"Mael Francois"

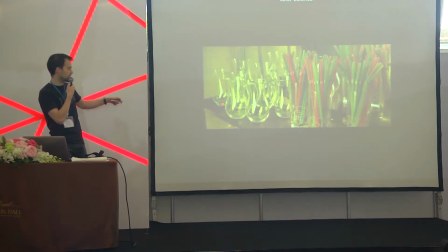[57:19]
We have these very bright areas and we have these very dark areas. So having these two strong principles, value contrast and color contrast,
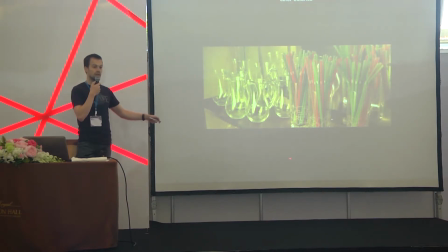[57:29]
being again separated by a vertical line, makes sure that we have a balance in the image.
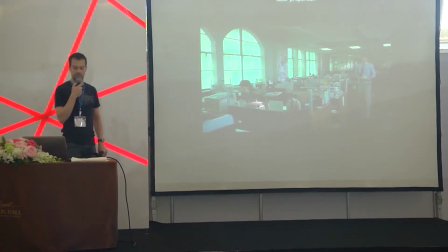[57:39]
Another principle is to use color proportion.
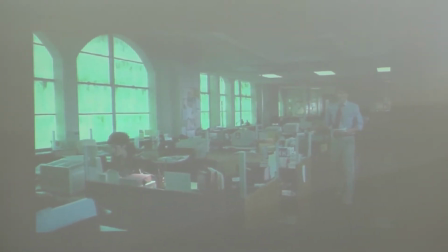[57:45]
I told you before for the red woman that if you use an element of color, it might draw the eye just by itself, and it might do so even more if this colored
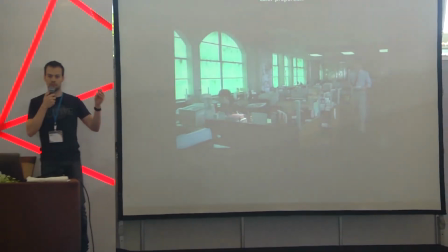[58:01]
element is in an environment that's using its complementary color.
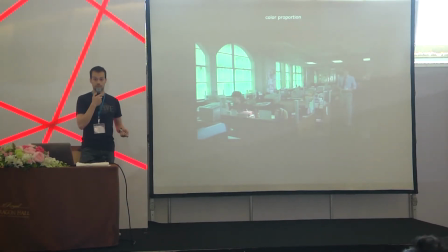[58:06]
So if we look at this image, at first glance, this image is very full. Like, there is a lot of things happening.
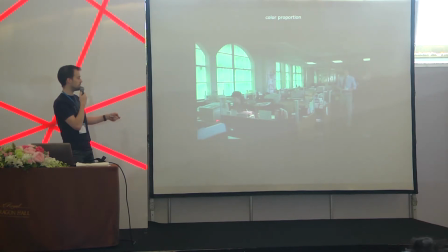[58:13]
We have two actors, we have a series of boards, we have all of these computers, these huge windows. And at first, we might be tempted to think that, okay, this is not the correct way to do it, because
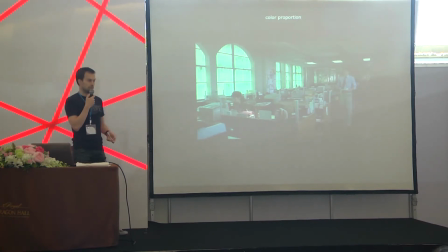[58:31]
obviously the main purpose of the image is one of these two guys. The purpose of the image is not the windows. But what they have done here is put a big green light on the window.
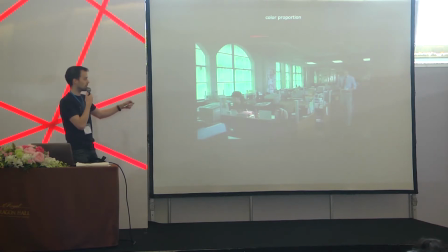[58:44]
So I might be tempted to say, okay, it's not the goal, because like these windows, if I have this big patch of green, this is why I might see first, but there is no reason for me to see that because it's not the goal. It doesn't translate any emotion. It's not the story of the image.
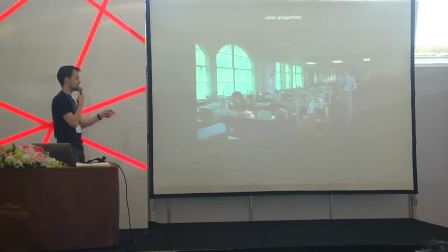[59:04]
The story of the image is these two guys. But the DOP on that is very clever, very, very efficient, and very economical.
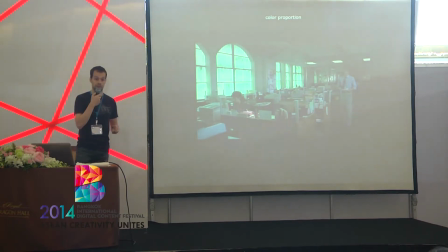[59:16]
By having these big green windows, he gives a whole tint to the environment.
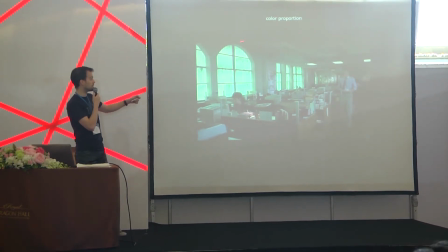[59:23]
We have a very cold environment.
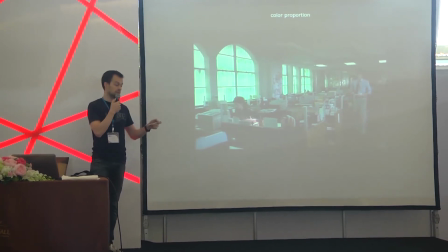[59:26]
And to make sure that we see at first the actress, what he does is very simple.
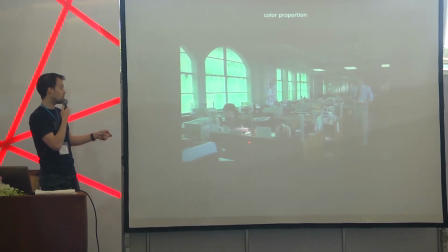[59:33]
He just adds one red book here. And by just having this one red book in a totally green environment,
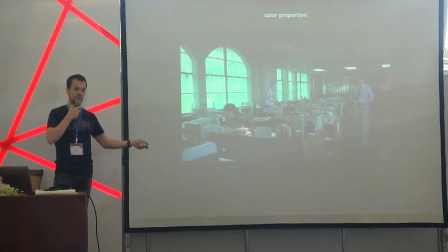[59:43]
we have this big greenish environment which neutralizes itself.
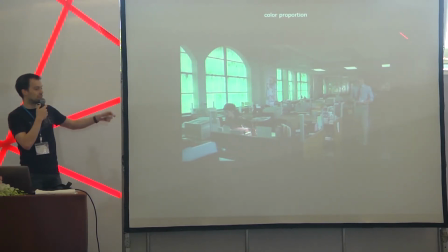[59:49]
Yeah, sorry about the sound. So we have this big green environment, and it kind of neutralizes itself because it's huge. And by just adding a very small patch of red in the middle,
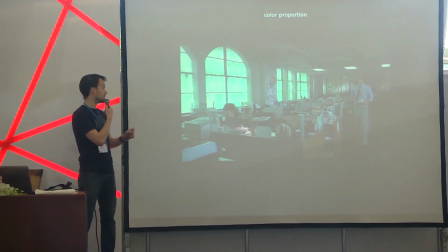[60:03]
we make sure that this is what we are going to see. And this is a very, very big tool. Color proportion is very important.
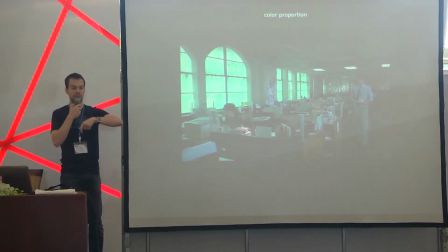[60:14]
It's the same as if, if you have a very dark environment, like a very black environment,
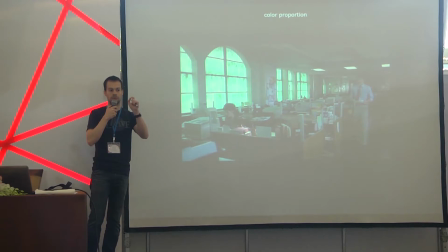[60:21]
and you have one small spotlight, one small patch of bright area, this is what we're going to look first,
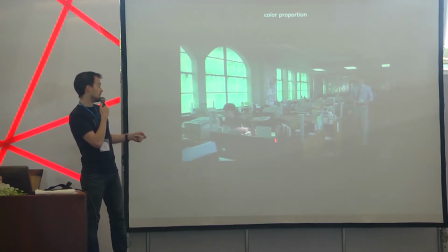[60:28]
to look at first. And it works the same way with color.
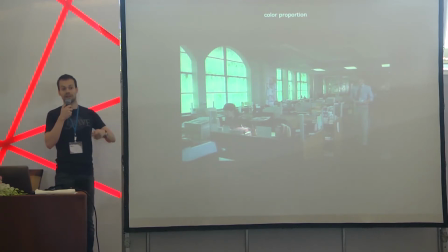[60:32]
If we have a big patch of green, we are kind of forgetting the green because it's the main mood. And if we had just one very small area of red in the middle, this is the area that we are going to see.
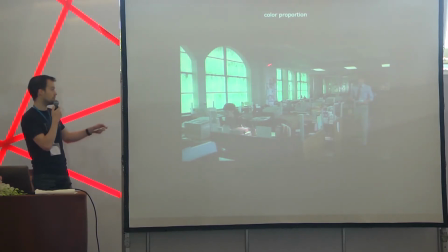[60:49]
If we had divided the image into maybe having this area red and this area green, they would have neutralized themselves because we will have had the same quantity of red as the same quantity as green.
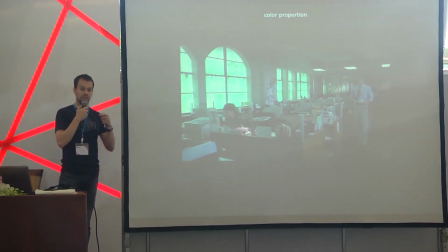[61:05]
And this will have created a balance, and this will not have helped to have an emphasis to create a focal point of what I want to see. But by voluntarily reducing the amount of red and having this patch here right in front of the actress,
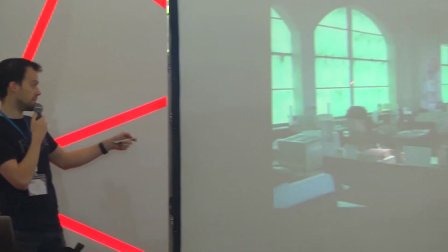[61:21]
I make sure that what the audience is going to look at first is this area.